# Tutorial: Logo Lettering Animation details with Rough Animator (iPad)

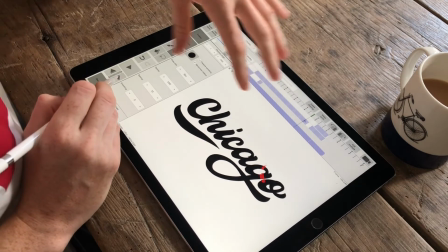8:26 So basically, if you overlay your, well, what I've done is I've overlaid my red type directly on top of the black type.
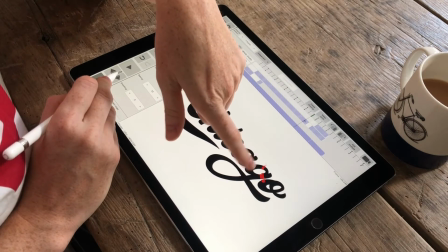8:34 And then each time I'm just erasing a little bit of the red type, if that makes sense.
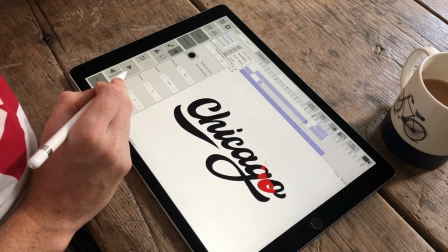8:44 Well, I'm adding to it, but the way I did it was I erased it bit by bit, kind of backwards.
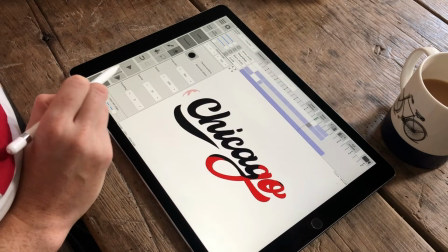8:51 So like here, if you imagine, with the red,
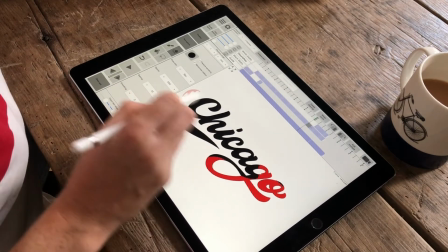8:55 I've erased all of this here so that you can just see this part.
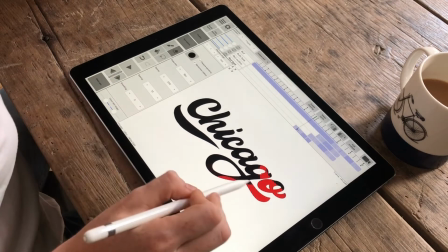9:01 Okay, I've tried to keep the movement quite fluid even within this space, so we've still got nice like curvy lines.
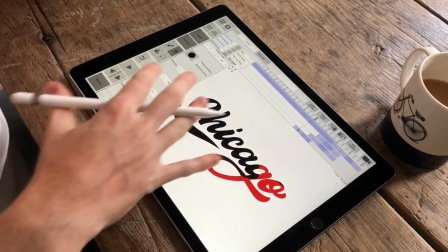9:10 It's almost like this red is like a liquid and it's kind of filling up the black text.
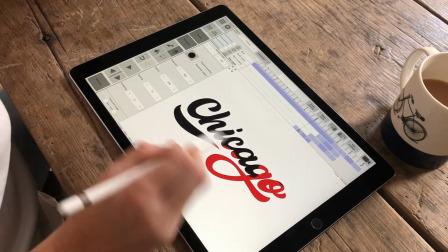9:16 So I basically just duped the red layer loads and then each time erased a little bit less.
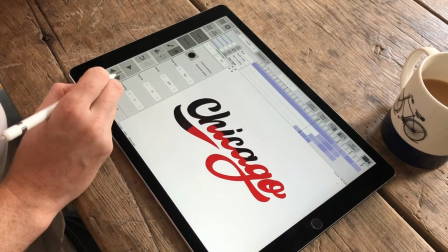9:26 So here I would have erased all of this part here and then erased just that a little bit less.
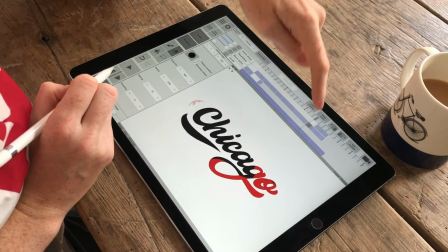9:34 So it's kind of flooding it all. Once that finishes, I didn't want that sort of movement to just stop.
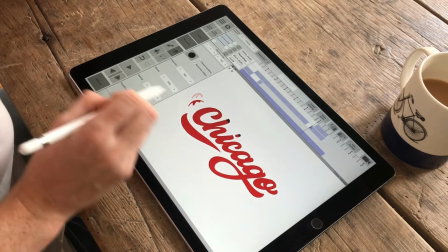9:42 So we've got this little like
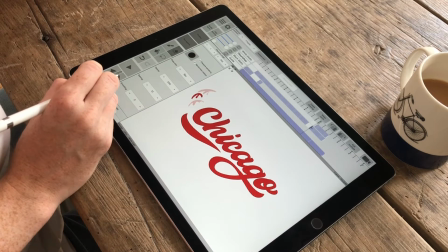9:47 flyaway little bit of red that kind of spurts out the end and makes its way round the top. Now it's got this little bit of white coming in, which I've just drawn in Rough Animator.
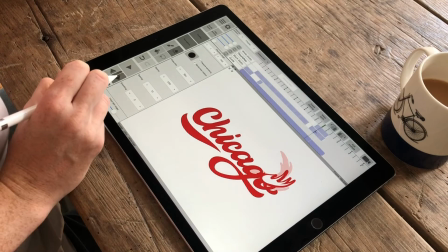10:05 And then this is the part where it's gonna flood it white with a red outline. So again, by
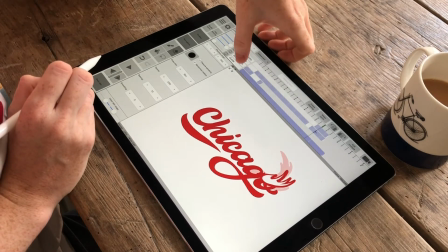10:14 import my layer that had the red outline, which was that one.
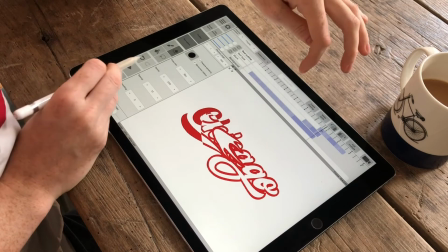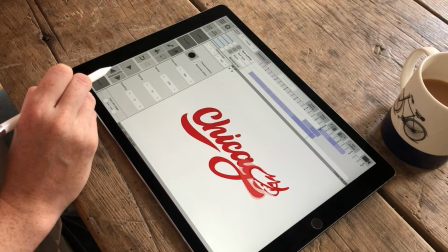10:27 You basically just do the same thing as I did with the red.
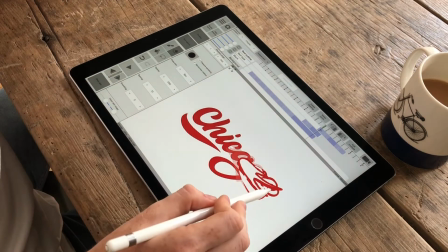10:31 You import your next layer, so the white with the red outline, directly on top of the one that you've already got.
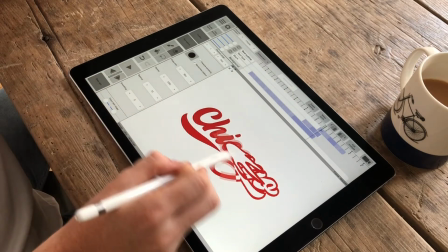10:38 And then you're just erasing bits behind this blob. I wanted the blob to sort of
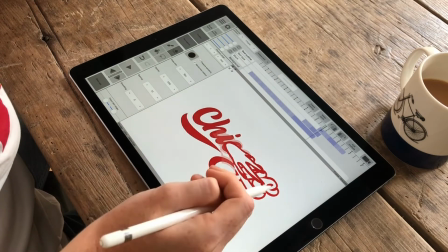10:46 wipe the red out of the type and just put it in the outline.
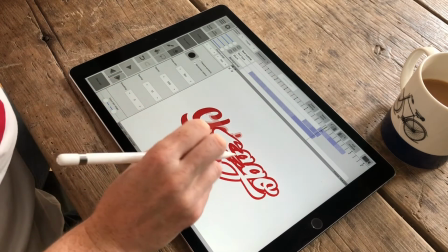10:51 So like this, so even once the blob is over there, you've still got this line which is kind of following it through.
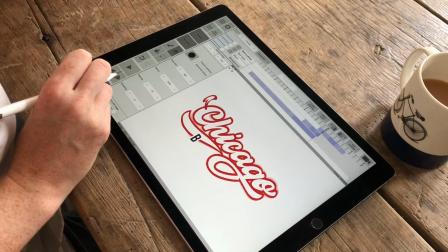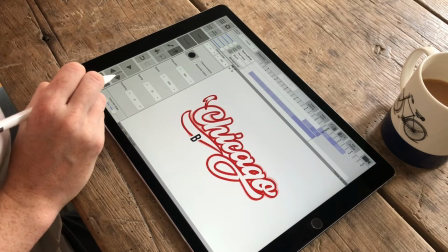11:03 So next thing, oh wait, didn't tell you about this bit. So at the end of that, I've got a little,
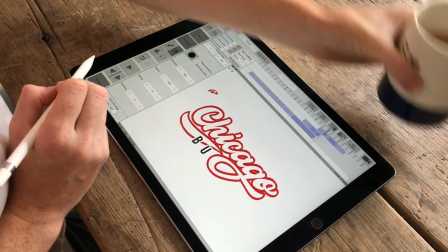11:13 I made the Chicago just shake a tiny bit because it's kind of the end of that bit of animation.
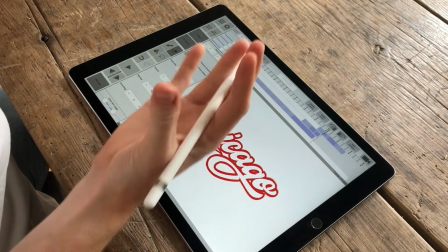11:21 So yeah, it just has a little tiny shake to it and really, really subtle.
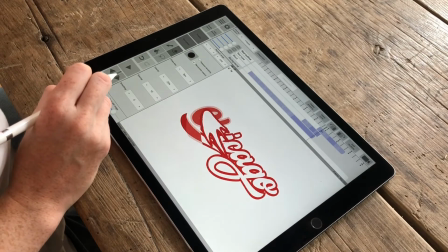11:25 Obviously you can see it here because I'm going really slowly, but all I did there is with this selection tool,
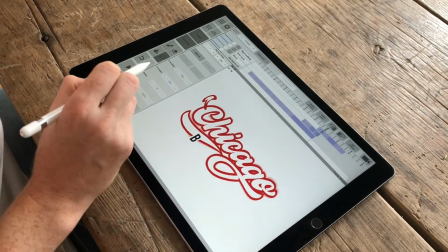11:34 select all of that and just rotate it a tiny bit.
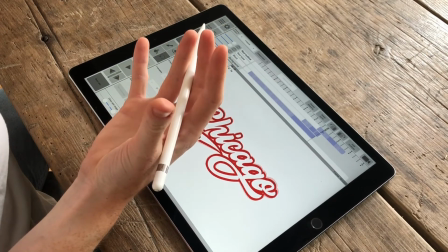11:37 So like for the first frame, I'd rotate it to the left a tiny bit and then to the left a tiny bit more, and then it would go back to the right.
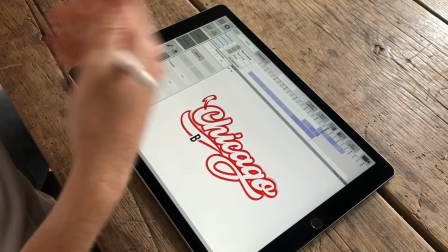11:47 Almost like it's been like bounced and then it's just settling in the middle.
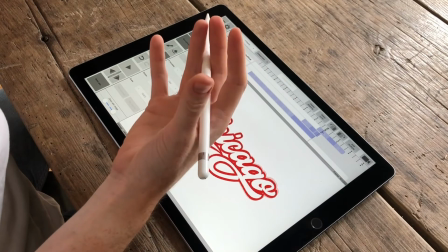11:51 So each time you want a little bit of a little bit less rotation on each side so that it feels natural.
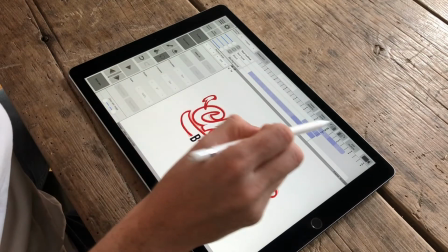12:00 Let me just play that bit.
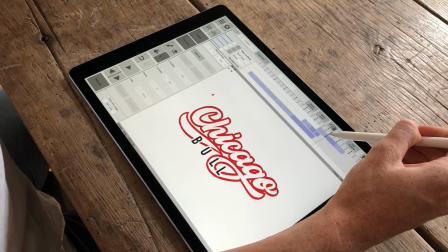It's quite quick, that rotation.
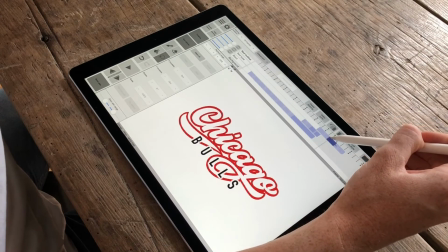12:16 And then
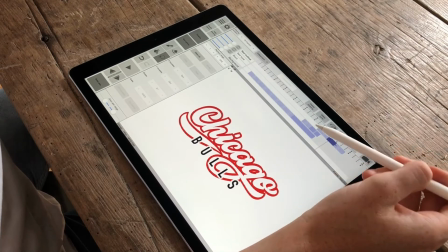12:19 balls, that was animated in quite simply just coming in from the left, kind of appearing.
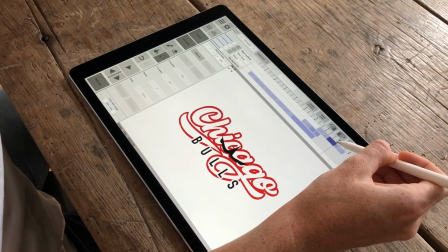12:28 That's quite an easy bit. And then, oh, and then my bull.
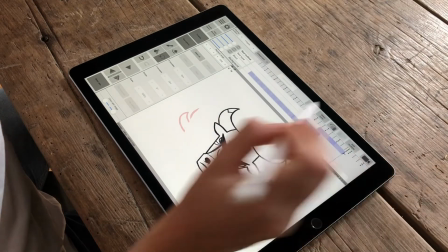12:32 This was a fun bit.